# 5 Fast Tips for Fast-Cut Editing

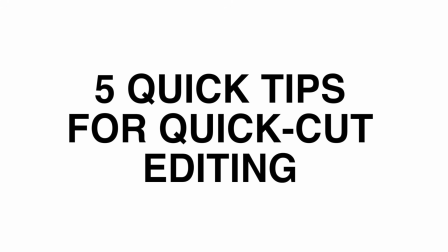[0:00]
What's up, YouTube? I'm coming to you from the world's most colorful hotel room, and I'm going to give you 5 quick tips for doing quick cut editing in your videos.
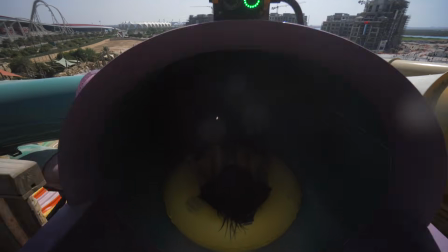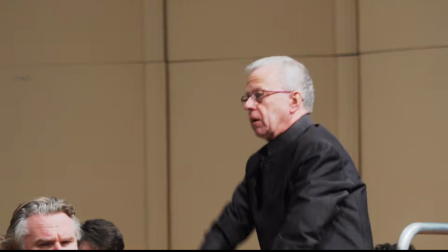So maybe you're trying to speed up the edits in your videos and you feel like it's just not coming out right. Maybe it's confusing, maybe the shots don't seem to fit together and tell any sort of a story when you put them really fast. You know, I had problems like this for years. I just worked on it over and over and over and eventually came up with a few guidelines that I follow that help me to get pretty consistently good results when I'm speeding up my edits and doing fast cut editing.
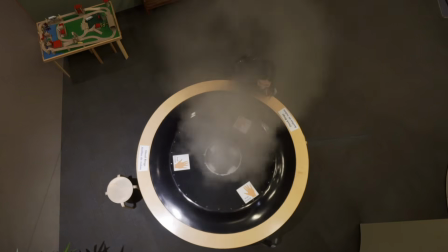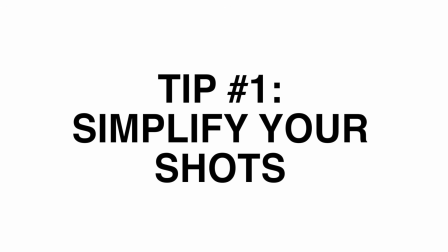[0:46]
Okay, tip number 1, shoot for fast edits by simplifying your shots. The less time we have to see the shot, the less time the brain has to register what the heck this shot is. So you should simplify the subject of the shot. And there's a few ways to do that.
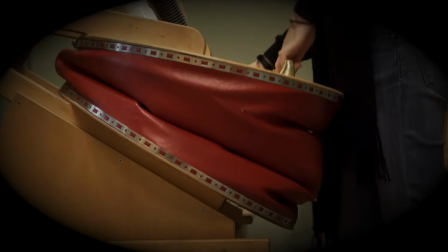[1:01]
Center your subject. When we're watching a video, our brains tend to focus on the center before moving out to the edges of the frame. So keep the important stuff in the center because that's where people are usually going to be looking first.
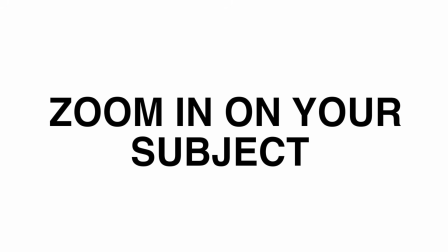[1:13]
Also, you might want to consider zooming in on your subject because the closer we are to a subject,
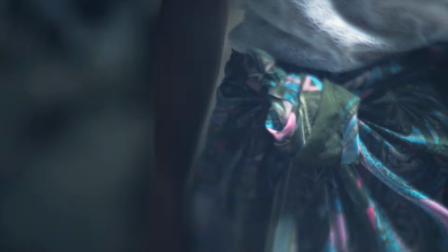[1:18]
the less background distraction there is, the easier it is to focus.
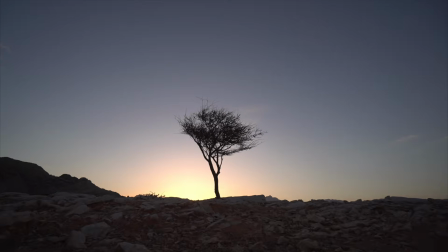[1:22]
And then finally, using silhouettes is a great way to simplify a shot and have it register quickly with the mind. We can register the silhouette of a person within the space of a couple frames or less, actually.
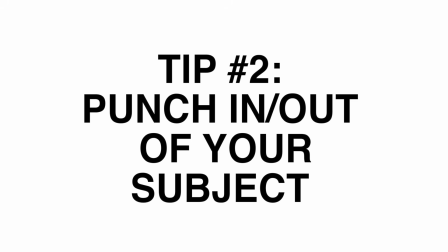[1:35]
Tip number 2, punch in and out of your subject to keep your viewer oriented spatially.
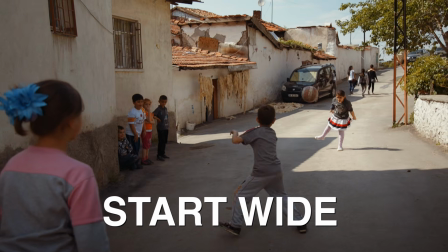[1:41]
Try shots where you start wide on a subject and then immediately punch in. Or conversely, you can start close on a subject and then punch out to a wider shot.
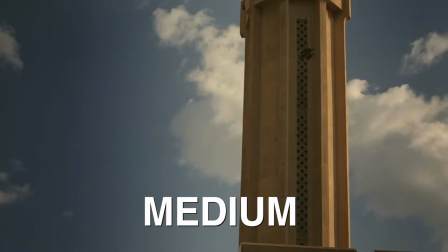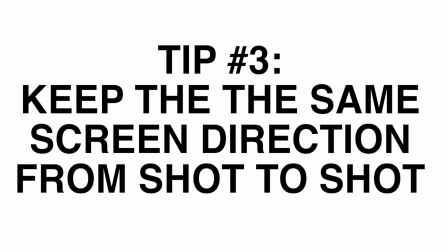[2:01]
Tip number 3. Keep the subject moving in the same screen direction from shot to shot. So what is screen direction, in case you're not familiar with the term? It's the direction things are moving in the 2D world of the screen that they're watching. There's screen right, screen left, screen up, screen down.
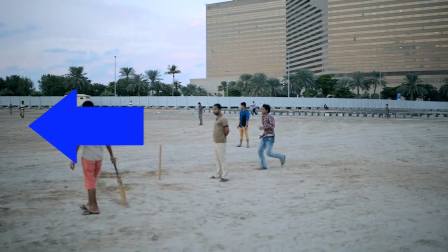[2:17]
So whatever direction you choose for your fast cut montage, try to keep that consistent from shot to shot if you want those shots to be associated with each other.
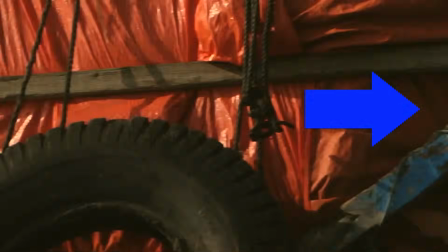[2:29]
It just helps create a better feeling of flow for the audience between the shots. If your subject is going the wrong screen direction, sometimes you can fix it in post by flipping the shot. But watch out for things like letters or numbers or anything the audience will identify as being flipped.
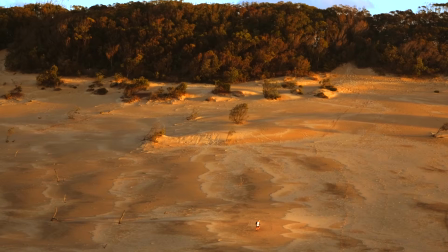[2:47]
But what if the shots have no dominant motion at all? Say they're fairly static. Well, you can actually, in post, add a little bit of a digital zoom to each shot.
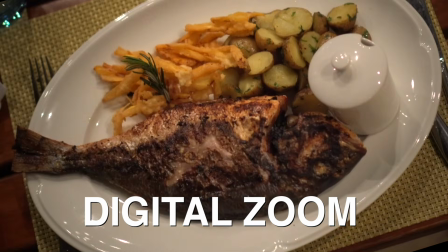[2:57]
You can sort of create a false dominant motion where everything appears to be constantly zooming in from shot to shot to shot.
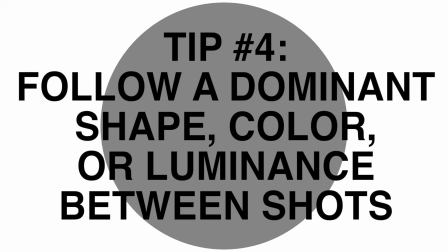[3:07]
Tip number 4, follow a dominant shape, color, or luminance between the shots.
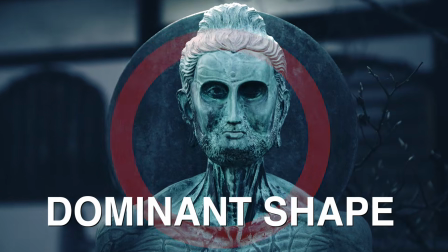[3:12]
It creates a sense of intentionality between the shots and a sense that things are happening for a reason.
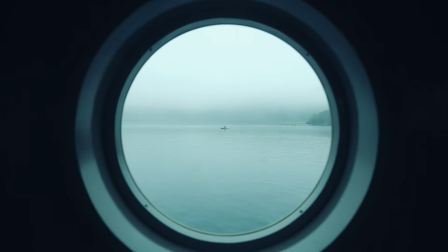[3:18] The paper tigers roar at noon.
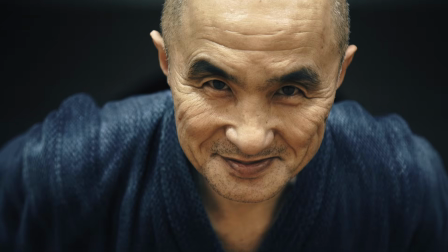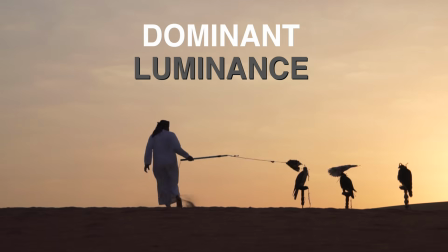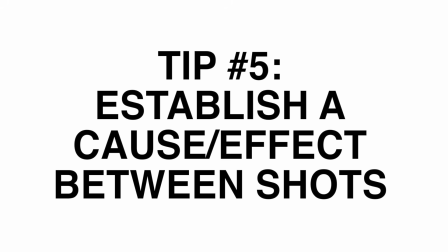[3:31]
And tip number 5, establish a cause and effect between shots.
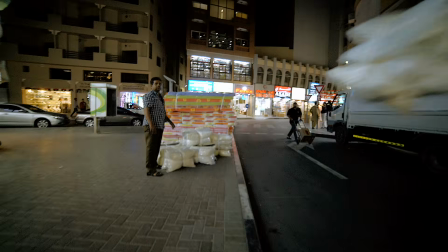[3:35]
So this is where one shot cleverly completes what was started in another shot.
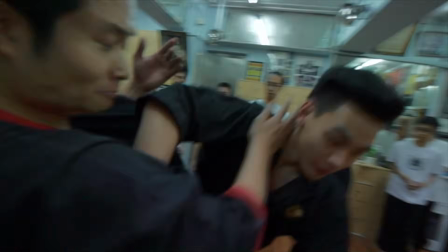[3:40]
You create all these unexpected connections between seemingly unrelated things.
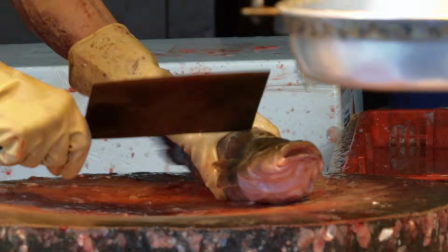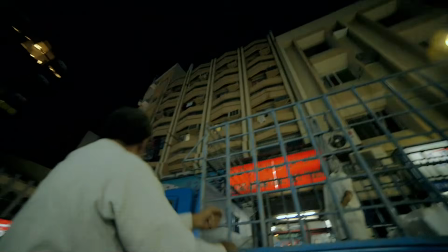[3:50]
It helps to create a feeling of story. You start the story in one shot and you finish the story in another shot.
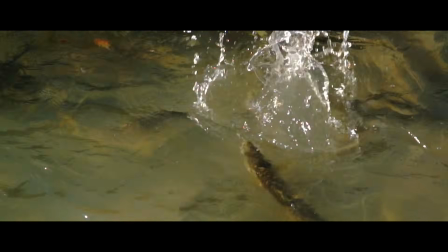[3:58]
Try to train yourself to see the kinds of things that will create this effect in editing.